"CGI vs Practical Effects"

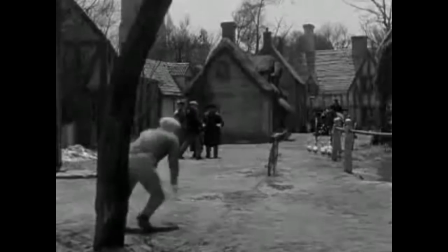246s
The same technique was done for objects.
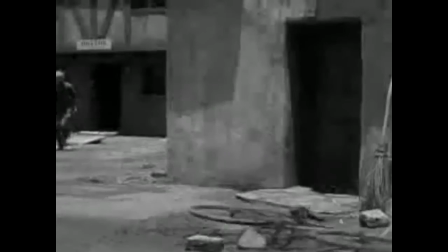250s
Man in a black velvet suit against a black background holding up objects in the light.
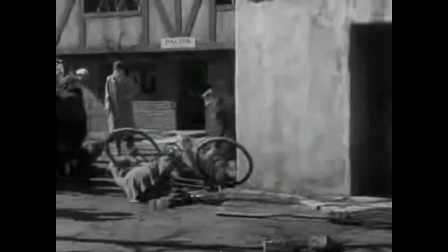258s
Or they used wire also, but it looks like someone's holding. Oh, got him right in the head.
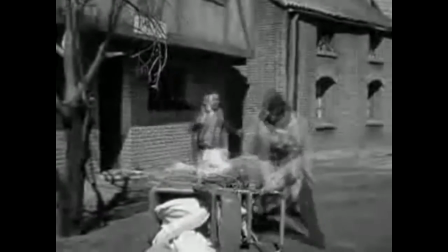263s
Flipping babies over. Hats off to you.
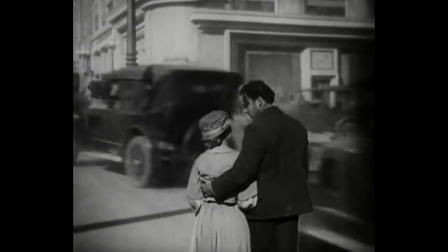268s
The same technique was used in the 1927 movie Sunrise, A Song of Two Humans.
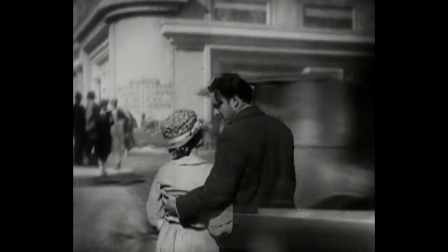276s
We see in the foreground and background objects passing the characters.
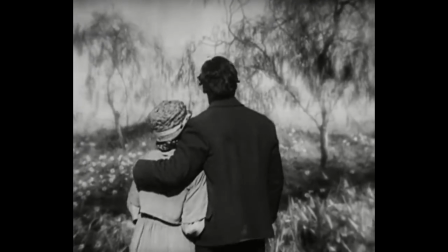282s
And that transition was very meaningful to this scene because they're two lovers in a their own romantic world.
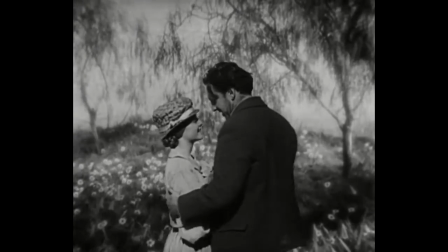290s
They're lost in their own world until they're interrupted by the real world.
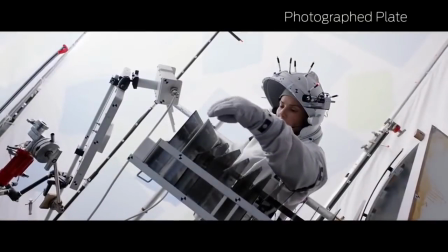297s
Now I'm gonna sound like a grumpy old man, but allow me to toot my own horn for a minute. I've worked in the audiovisual field with a lot of different software, so I like to think I know what I'm talking about.
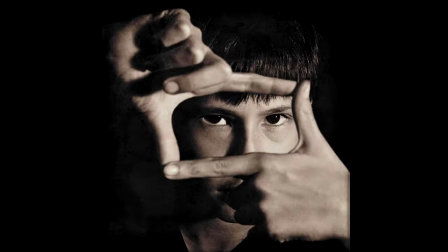306s
There are literally dozens of us wizards of the trade who understand how the magic tricks work, so picture this before we get into CGI.
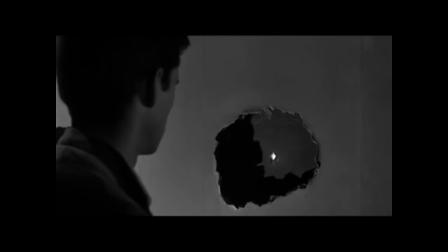313s
Let's take a peek at something. What you see here, you don't necessarily have to agree with, I don't care.
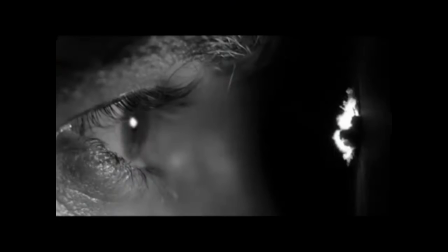323s
I just think it's cool, so if you want to have an open mind, take a look at what I got to show you here. This is the Apollo 11 mission to the moon, and what we see is a shot of Earth. Now, what we are told to believe is that the black space around this ball, little blue ball, is space, outer space.
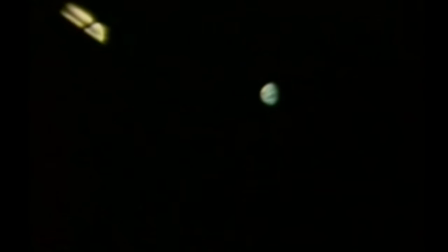344s
But what I'm going to show you here is how they are using practical effects to create an illusion. The astronauts claim to be halfway to the moon at this point, when really they are still in low Earth orbit. The camera is at the back of the ship, looking at the window.
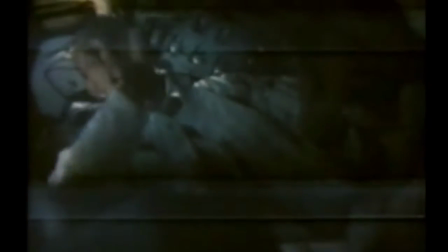361s
The black space we see around the Earth is the inside of the spaceship, and the window is giving the round shape to the Earth.
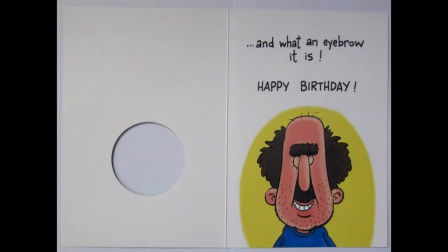369s
Here's a little example of what I'm trying to get at.
Nobody knows that they saw it, but they did.
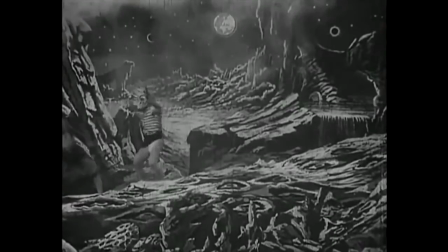375s
The point is, this technology can be used for bad intentions. I see it as a good thing.
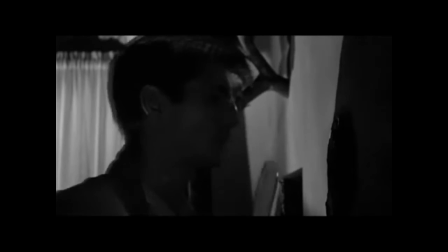380s
Me and Billy Bob Thornton are going to be the first ones to go to the moon, but you believe what you want.
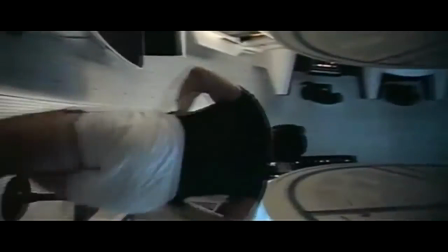387s
Practical methods can be used to effectively achieve convincing results. But with all that out of the way, let's take a jab at bad CGI.
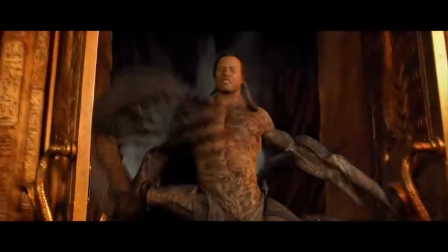397s
Gravity-defying stunts. But, oh, that looks terrible. And look, here's Dwayne the Rock Lobster Johnson coming in.
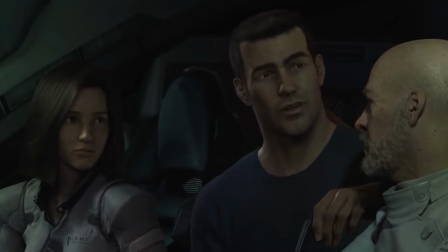404s It's okay, I'm here for you.
I remember seeing Final Fantasy Spirits Within when I was younger, and I thought it was realistic as hell, the most realistic thing I'd ever seen.
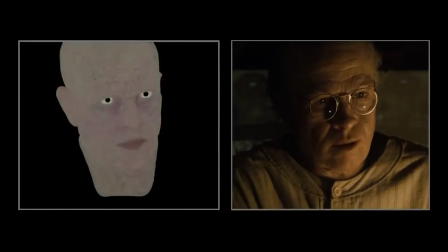413s
The problem is with humans, it's really hard to animate humans because we see each other every day.
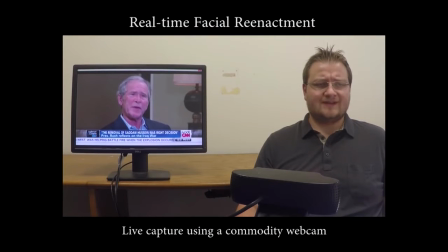421s
We notice all our little micro expressions. It's something we're very familiar with, so it's harder to convince us it's not artificial when it is.
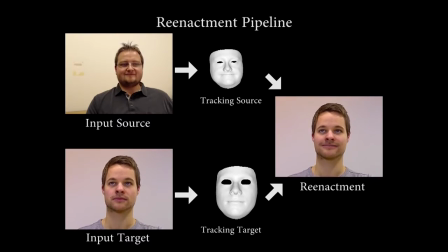429s
And now we have technology that is just scary as well as exciting in a way.
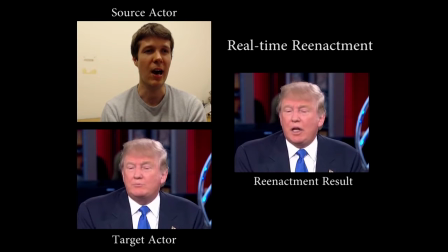435s
It's just amazing what we're able to do with computers now. This would be very bad if it fell into the wrong hands.
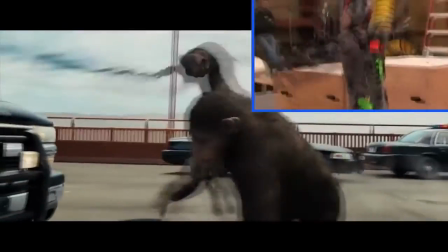444s
Or face, haha. We use motion capture to create more realistic movements,
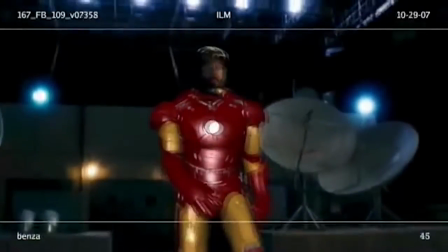450s
either for real animals that we know about, or fantasy creatures or sci-fi movies.
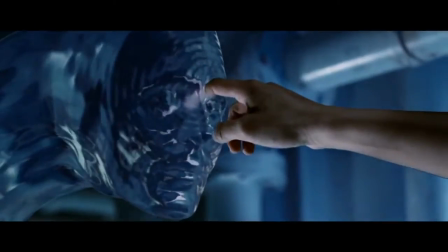456s
See, this shark looks real to me because I don't see a shark that often. Water we've had down pat since Titanic and before possibly.
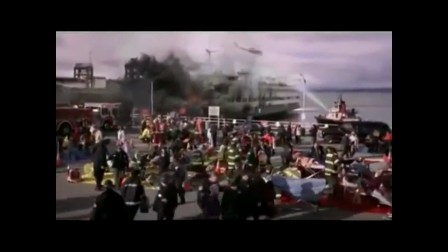464s
When we notice bad CGI or special effects,
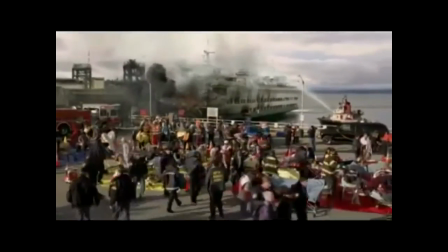467s
we lose our suspension of disbelief and our immersion in it, and we come out of the movie and we're reminded that we're watching a movie.
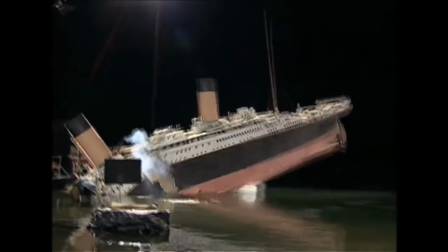474s
All right, the granddaddy of them all, Titanic.
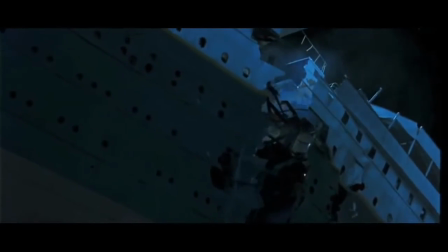478s
Probably, in my opinion, the best blend of practical effects and computer-generated effects.
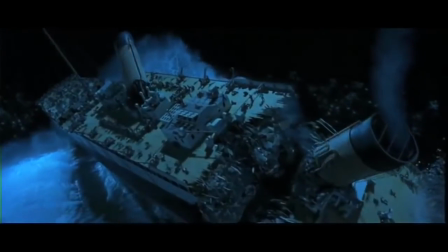484s
I like to think of filmmaking as like a magic trick, sort of. When we know what the trick is, it's no fun.
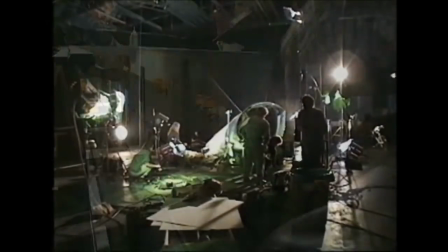492s
It's not good. It's just amazing what you can do.